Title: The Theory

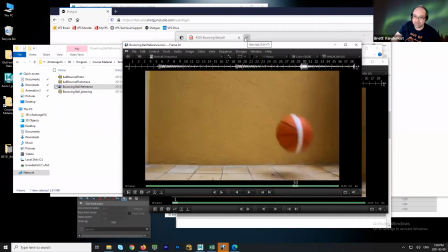4:09 It kind of just drifts, right? So there's a lot of blur that's happening. Sometimes compression happens and you drop frames. But what's really important is to look at the really abrupt change in direction, that big speed change. The other thing that we'll look at is squash and stretch. That's a tool to make things feel more flexible.
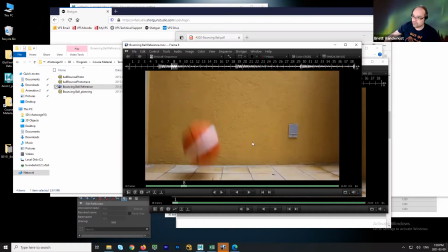4:27 It's also a cheat for motion blur, right? When you make a drawing, everything is crystal clear. But if you blur that drawing or you smear it or you stretch it, it mimics like what we see in photography. If something moves really quickly and the exposure of the camera isn't going to catch it crystal clear, we get a blur.
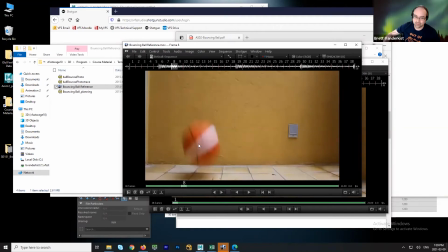4:43 So that's one tool we can use to kind of create the illusion of speed, right? Is distortion. Okay. But when we look at how things squash and stretch, we always have to think about the volume. Think of it like a water balloon, right? So it's a volume. So that means that the amount that I push down has to push out.
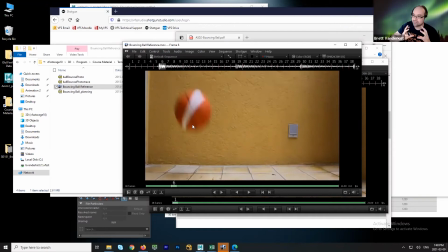5:00 It has to feel like the same volume of stuff. It can't just all of a sudden grow really big. Otherwise, it feels like it's a different ball, right? So there's a range you can push things, but you go too far, it sort of breaks believability, which can be great for a certain style.
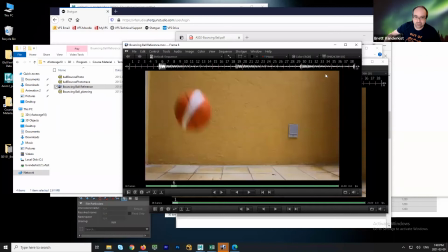5:14 But if you're trying to make people believe what you're doing, it may not be the best choice. Now, this is the squash and stretch I was talking about.
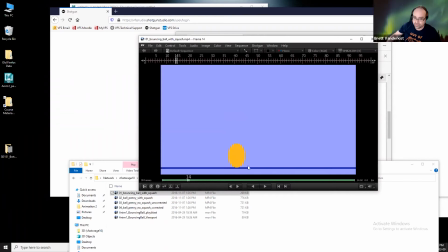5:22 The ball hits the ground, I'm squashing the ball, and I stretch it just for one frame, right? So I go from squashed, stretch, then I go back to a circle. This is an important part of squash and stretch, is that it's usually done over a very small number of frames.
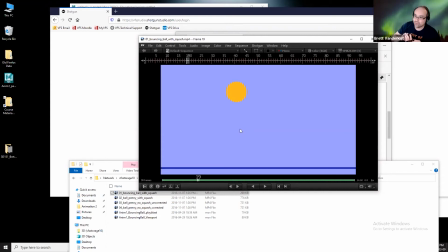5:37 We want the audience to feel squash and stretch, not necessarily see it. Otherwise, the object starts to feel, again, like it's made of silly putty, that it doesn't have any structure, right? It doesn't have any anatomy. So when we're looking at this, right, this is the classic formula for a bouncing ball. The spacing is clustered really tight at the top. It barely moves.
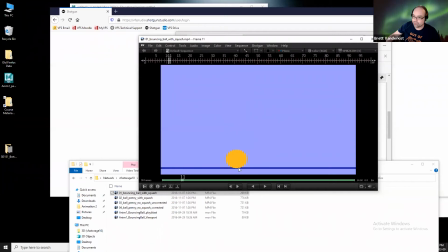5:56 And then the biggest spacing happens just before you hit the ground. So that's when you're going fastest. The moment just before you hit the ground is the fastest you're ever going to go. So that's the biggest distance. Okay. Then we rock it back up, and the same thing. The spacing gets closer and closer and closer and closer and closer.
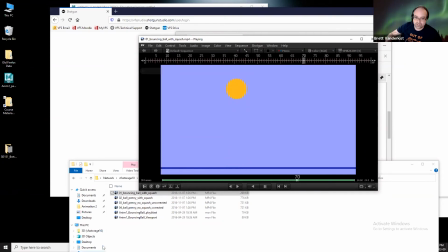6:13 Okay. So that's the squash and stretch with a cartoony bouncing ball.
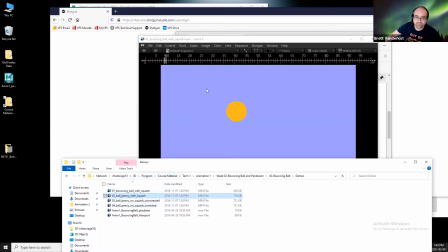6:18 Now, if I throw on a penny,
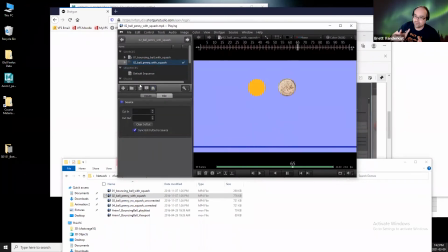6:25 okay, and do the same thing, what happens to your perception of the squash and stretch? Does it look like it's a good idea for the penny? Not really. No, right? So this is a big shift, right? Pixar, when they were working on their first films, that was one of their laws, right?
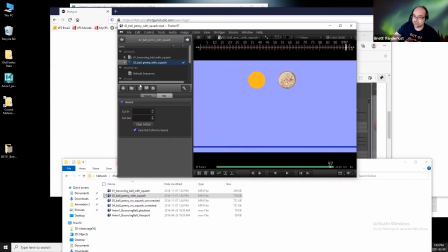6:45 So they gave to everybody, is like the first rule is truth to materials. So you can see I run into a little bit of a problem here. Well, if I've got my formula for a 2D ball and I put it on an object that has more complex textures and lighting, it's not going to work.
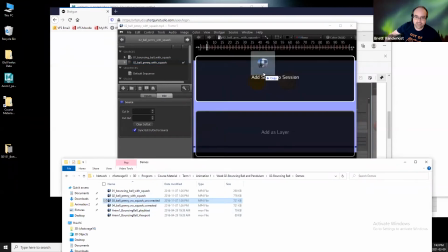6:58 So I got to fudge the formula a little bit. So if I just look at this and say, well, what happens if I just get rid of the squash and stretch?
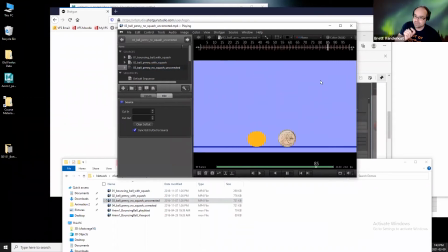7:06 This is what happens, is the frames that I'm using to do the squash and stretch, what do I do with them? If I just throw them away, what happens is the penny sticks, right? So now it sticks to the ground. So it shows the difference in timing, right? So with squash and stretch, I'm using frames at the bottom, right, to do the squash and stretch.
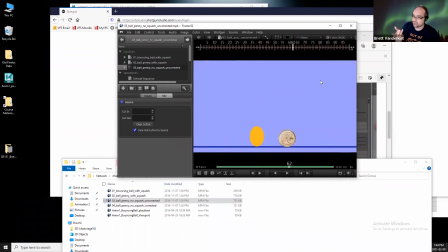7:26 If I'm not going to do that, what do I do with the penny? How do I fix that?
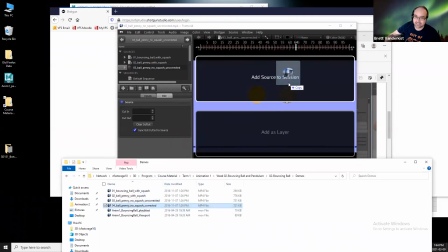7:30 So if I keep the timing exactly the same, the only other variable is the spacing.
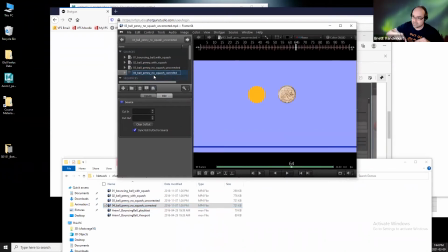7:36 So if each object, it's still 1 second to go down and come back up, 12 frames to go down, 12 frames to come back up, that's my time, then the only thing I've got left is spacing. So they're going to move slightly differently. Oh, sorry, where's the corrected?
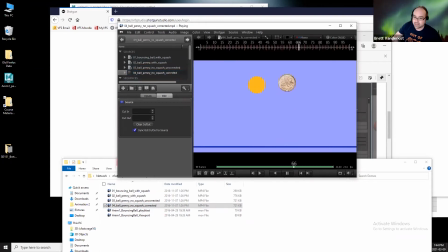7:52 There we go. So they hit the high point at exactly the same time, right? They don't hit the ground at exactly the same time, but they both reach the high point and cycle back the same frame. So what I had to adjust was the spacing. So I had to keep the penny more tightly spaced, right, as it falls,
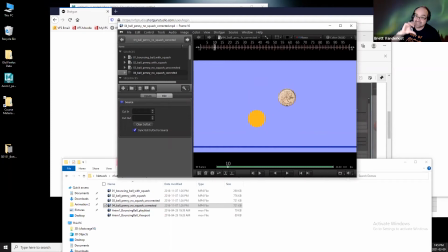8:11 because the rubber ball, the cartoony ball, has to get there sooner because I need the frames for the squash and stretch.
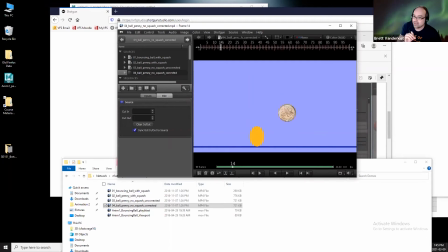8:17 So it has to fall faster so I can use that time. The penny, I'm just having it hit the ground 1 frame and ricochet up. So it has fewer frames to fall and go back up. So it spends more time in the air.
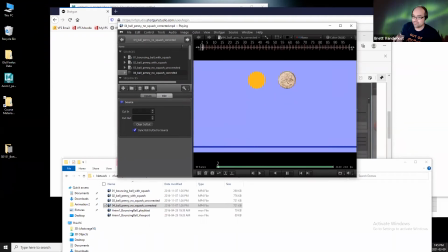8:31 Okay, same timing, different spacing. Okay. Now I wanted to load up what our assignment could look like.
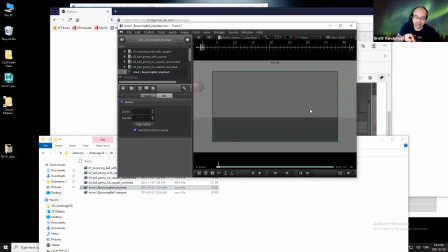8:38 Now, the only thing that's different with this example is not possible. This is a ball that doesn't lose any energy. So we're not going to do that. We're going to have a ball that bounces, and each bounce gets less and less as it goes across the screen. But that's essentially what we're doing, the ball bouncing across the screen.
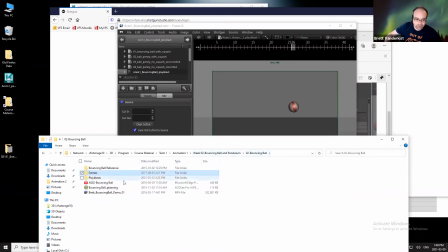8:57 And if you look back in course materials, we can go to this sheet here.
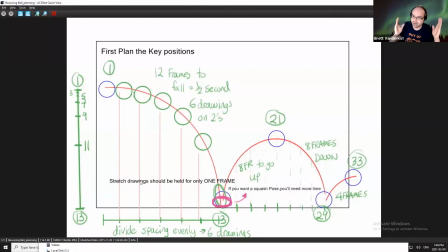9:03 And this is how we're going to go from the concept, what we're going to do. How do you plan things out? So the plan for the assignment is, once you know what the action is, what's in the storyboard, right? The storyboard might be timed for you in an animatic, so that will give you a rough guide as to how long the shot could be. But a lot of that job comes to the animator.
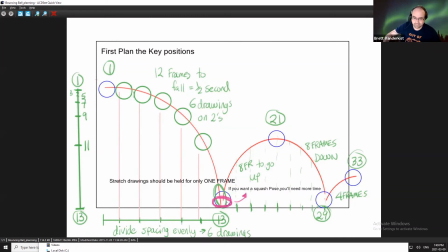9:23 So you're told, got a ball starting top left, it's got to hit the ground once, go up, hit the ground again, and then go off screen. We need to start putting some numbers down. But the first thing we usually identify are the key positions. And usually when we're talking about anything that's bouncing or jumping or moving around,
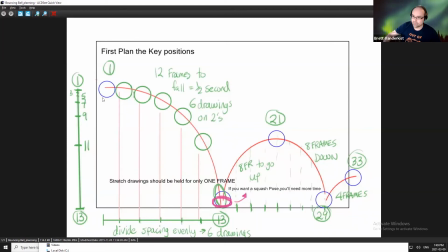9:43 and a simple place to look for a key, a really important position, is a high point and a contact point. So we know that this object is in the air and then it's going to hit the ground. So those are 2 keys. So I know that they're going to happen. The real question is when. So the first thing I'll do is the timing, and I'll start with a guess.
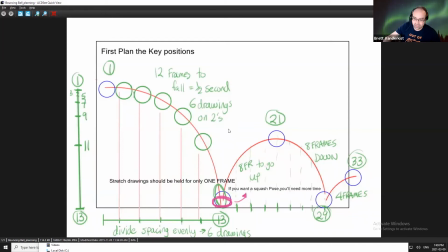10:01 So again, that's where a metronome or a little bit of, if you've played music or gone to dance class, that'll help you kind of get that internal metronome. And I always start with simple guesses. So if I was to have the ball bounce with like 1 second, boing, boing, it's really slow, right?
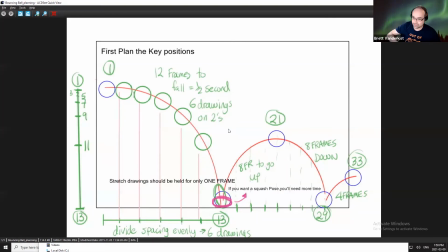10:19 So 1, 2, that feels way too slow. So if I go to like 1 and 2 and 3 and 4, okay, that's half time, right? So that's half measure. That's 12 frames. If I was to do thirds, right, that would be like cha cha cha, right?
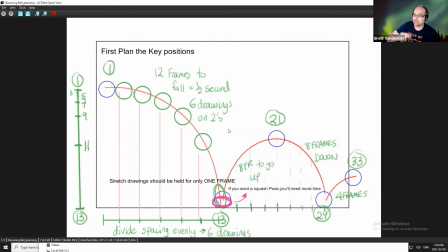10:35 1, 2, 3, cha cha cha, right? 1, 2, 3, 1, 2, 3, 1, 2, 3, 1, 2, 3. That would give me an idea of how quick that would feel. So you could use a stopwatch, a metronome, right? But the easiest thing to do is look at video and look at reference. But I start with easy fractions of 24.
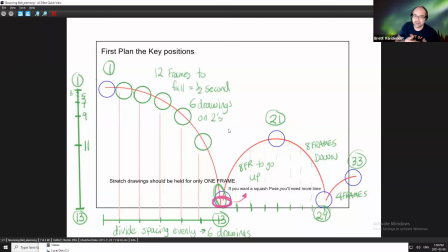10:52 I start with a second. That's too long. Let's try half a second. That's 1 and 2. Then I'll start with, well, what about a third of a second? What would that be? So I know half a second is 12. A third of a second is 8. A quarter of a second is 6.
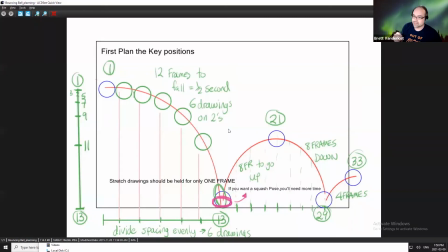11:06 So those are the big numbers that I start with, just because I can relate that to something like a metronome, like a musical beat. And then I'll make variations. And there's nothing magic about those numbers. They're just easy guesses. And I've been doing this a long time. I will never worry about getting the timing correct the first pass.
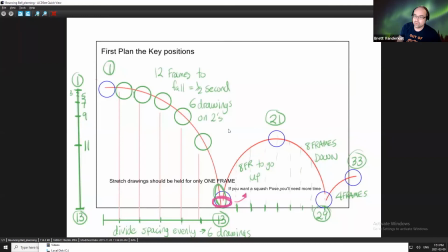11:23 I have to get something down first. And the only way I'll know if it works is when I hit the play button on the video. That's the only thing I can trust. Everything I'm doing is a guess. If I don't like it, I will adjust it. If it's too slow, cut the frames, right? So if it's too slow, take away frames.
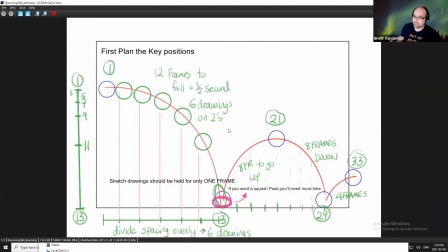11:40 If it's too fast, add frames. But we'll start with the big guesses. So the first guess I made, let's just do half a second. So I start at frame 1, and at frame 12, I'm going to hit the ground. Or sorry, frame 13, I'm going to hit the ground. 1 plus 12 gives 13. That gives me the timing, the when. So ball up here, hit the ground.
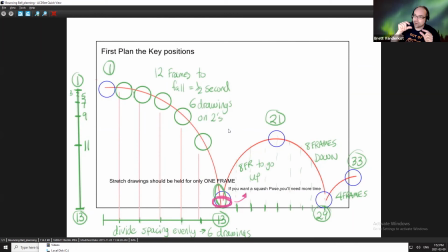11:59 And then the next bounce, well, I'm losing energy. I'm not going as high. So if this distance from here to here, that height, if that's half a second, that's 12 frames, and this is a smaller distance, it shouldn't take the same amount of time.
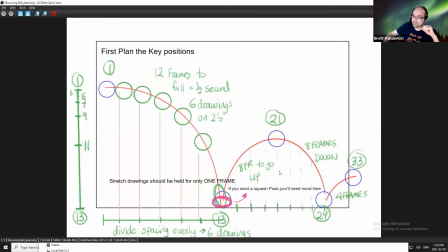12:14 If I use 12 frames to go up here, it's going to feel slow because I'm not going back up to the same height. It's going to feel a little bit floaty. It's going to feel like, why am I taking so much time to travel a shorter distance? It's going to feel slow.